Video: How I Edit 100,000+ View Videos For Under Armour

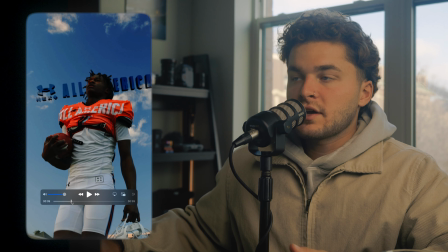This right there, that UA All-America logo, we had just like a flat PNG,
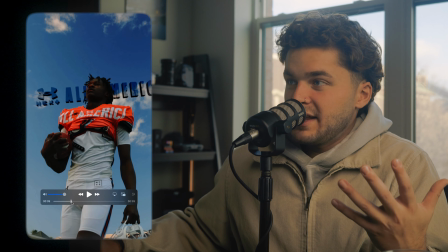and then Jung, the DIT, went ahead and he made it into a 3D object. How does he do it?
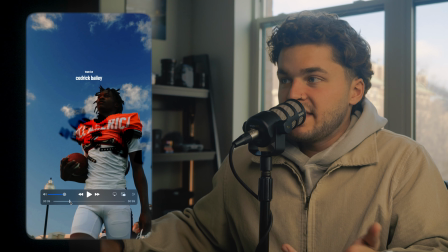I have no idea, but I wanted to incorporate it into this unique video that I got of one of the quarterbacks walking into practice.
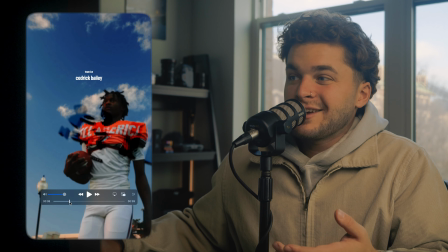Love the pop of orange in this, so I think it was a nice blend with the sky being perfect.
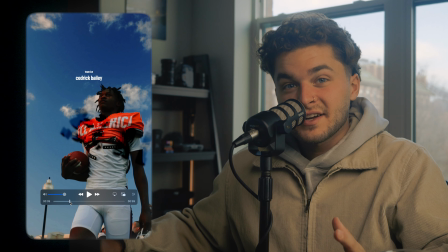This is right before the sunset practice, and some of those sunset shots that I got are some of my favorite shots I've ever captured for Under Armour.
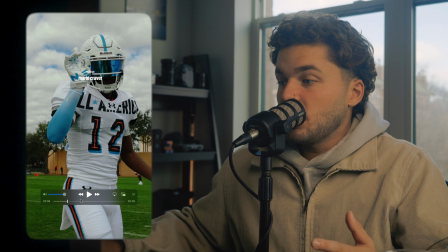But let's just watch this through.
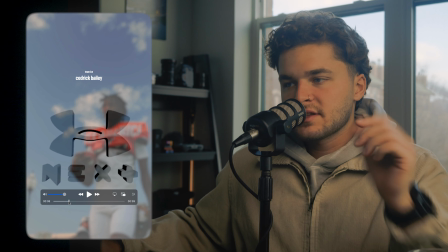That right there is a couple of different things. 3D objects, motion blurring, and Gaussian blurring.
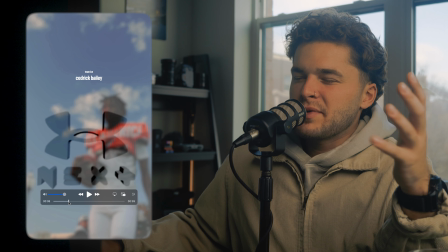So, and a little bit of speed ramping, but keyframing more so than speed ramping.
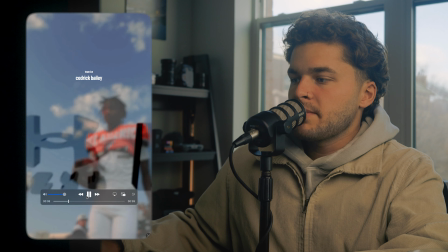We'll start with how I did the 3D object. So you see it come into frame. As it comes into frame, the subject is in focus.
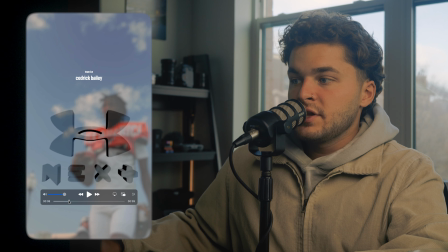So I keyed the clip to be out of focus whenever the UA Next came in because I want you to be focused on the UA Next.
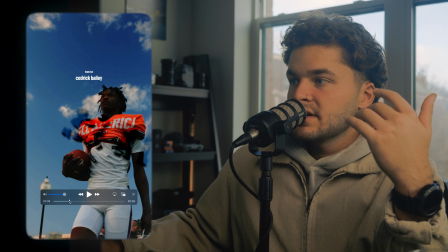And then you see the UA Next go out of focus as it goes towards him, and now the player's back in focus.
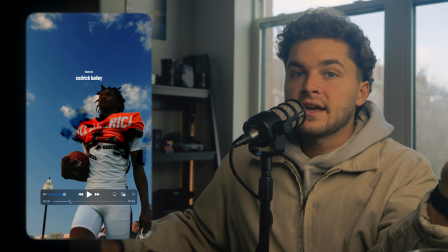It's an easy trick to make it look like this was actually happening and make it look like you were pulling focus and there was a field of view.
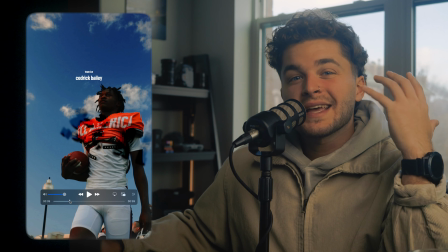Not make everything look perfectly in focus because in a real shot, that's not how it happens.
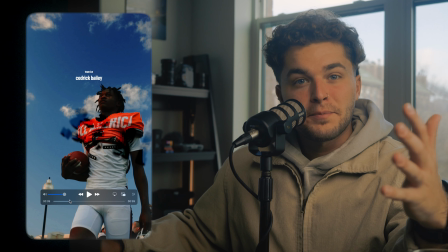You want to make the 3D objects look imperfect, just like that football earlier. So then you see it go behind the player.
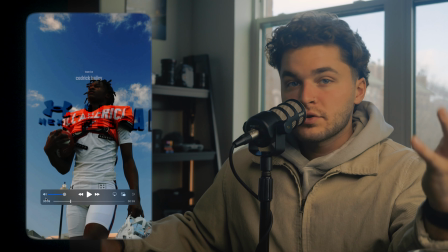How I made it go behind the player was by a simple rotoscope, and the rotoscope was just of the player.
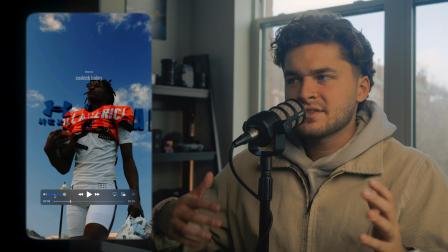Worked out perfectly. It was really easy because of how much he's contrasted from that sky.
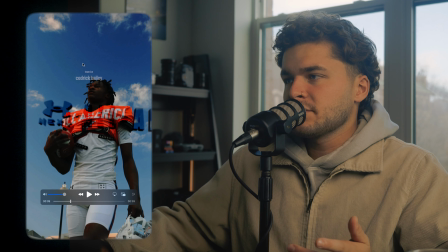Didn't have to be perfect, really just had to be good right here.
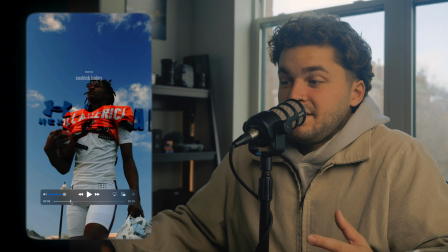I was impressed by how it did around his hair, and you really can't see any imperfections, to be honest. So happy with how that turned out, but you see it blurred out till it goes to him, and it gets a little bit blurry,
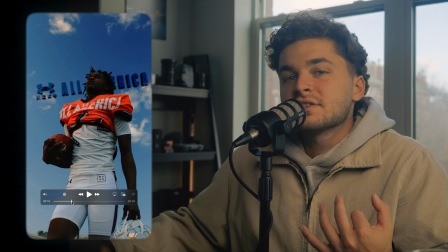and you can see it's right behind the subject, but you're clearly focusing on the subject with something else going on in the background.
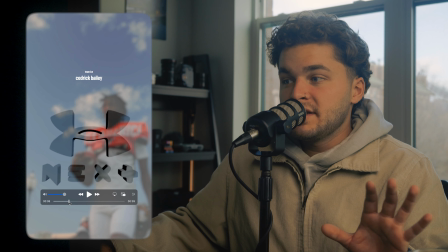Now, this 3D object, I pivoted so that it would be square with the camera and then rotate back.
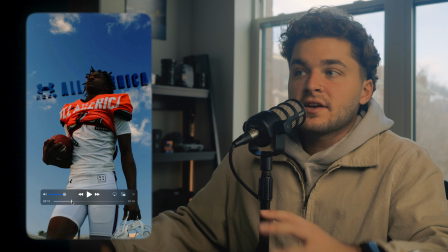We want to see the 3D if we can. That's how you set yourself apart. That's how you set this clip apart.
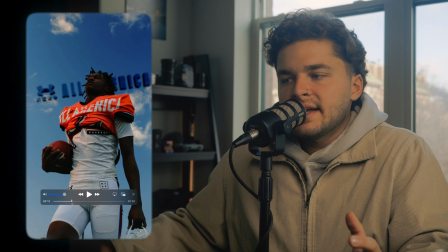And then another thing that I did was I did a 3D scan.
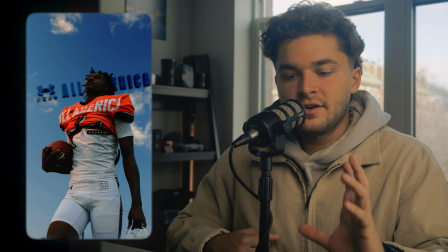I think it's called a NERf scan with the Luma AI tool that I've talked about in the past.
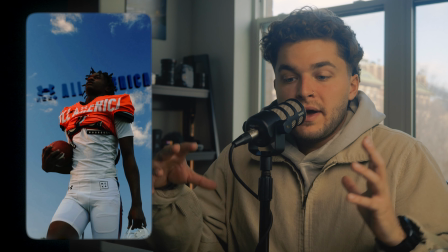I made a whole tutorial on it. It is about making 3D videos with your phone.
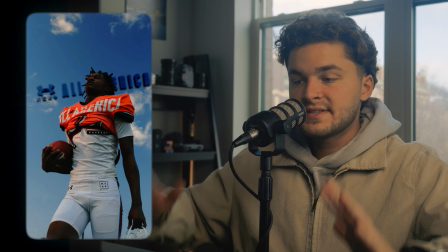That's as simple as it is. So I had a player stand still. Let's watch this through before I explain.
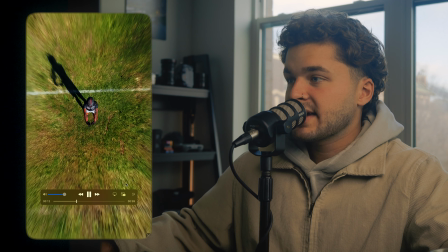So you see it go into the sky, come back, and then show you the player. You got like a top down of a player.
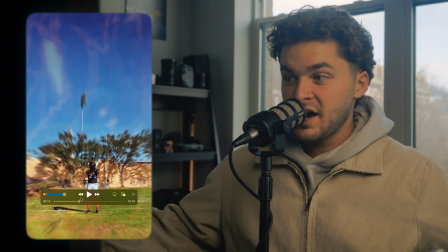You have no idea what's even going on here. So let's rewind.
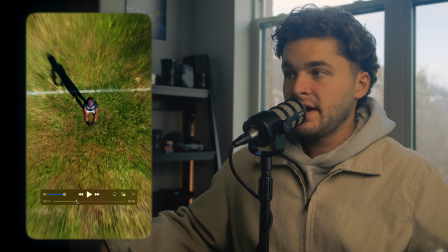This scan that I did of the player, as you see him, he does not move.
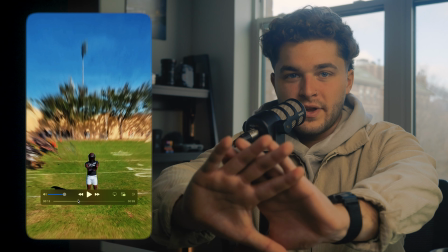I had a player stand there holding his gloves out and told him to just stay as still as he can.
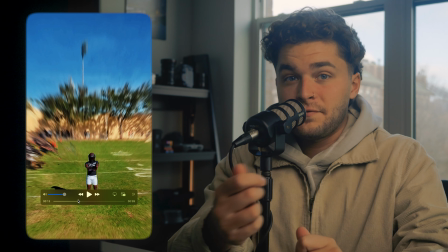I walked around with my phone, just took an iPhone video of all the different nooks and crannies of him.
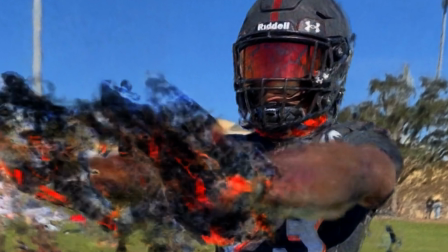Now, was it perfect? Absolutely not. If we zoom into his gloves, the gloves were all messed up, but that's why I had it look like it actually does in this video.
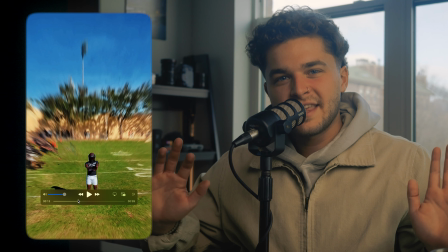You hide the imperfections.
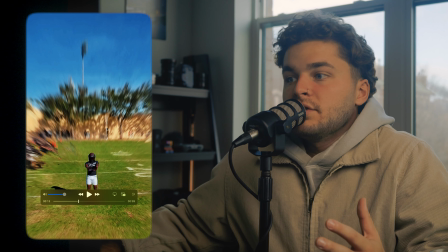You even see in the background here, it doesn't know exactly what the background looks like, so it clone stamps everything in, but it works out because I want it to be focused on the player.
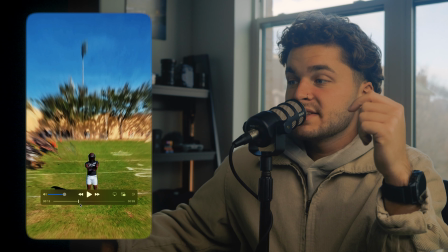I don't want it to be focused on the background. And so whenever I scanned him, I'm going to the back of him, the helmet, the gloves,
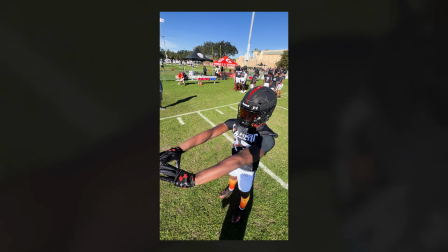I'm going to his jersey, getting all the different Under Armour logos, do the best I could.
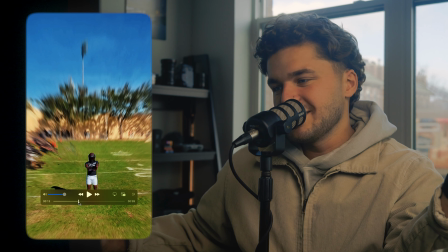I only had a minute to do it, and I actually ended up doing it in the game, and at 30 seconds, this is what you get with something like 30 seconds, a cool transition. They ended up using it for the Under Armour recap. Happy that they used it, but it wasn't perfect because I didn't have that long to scan him.
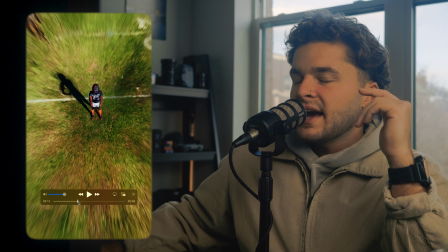But for this one, like I said, I scanned him and then I keyed it to go from the sky to a top down,
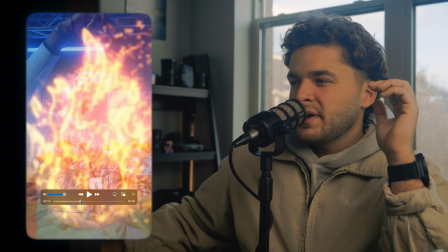and then it went towards the player. You can see it go towards the player just a little bit before we go to that fire transition.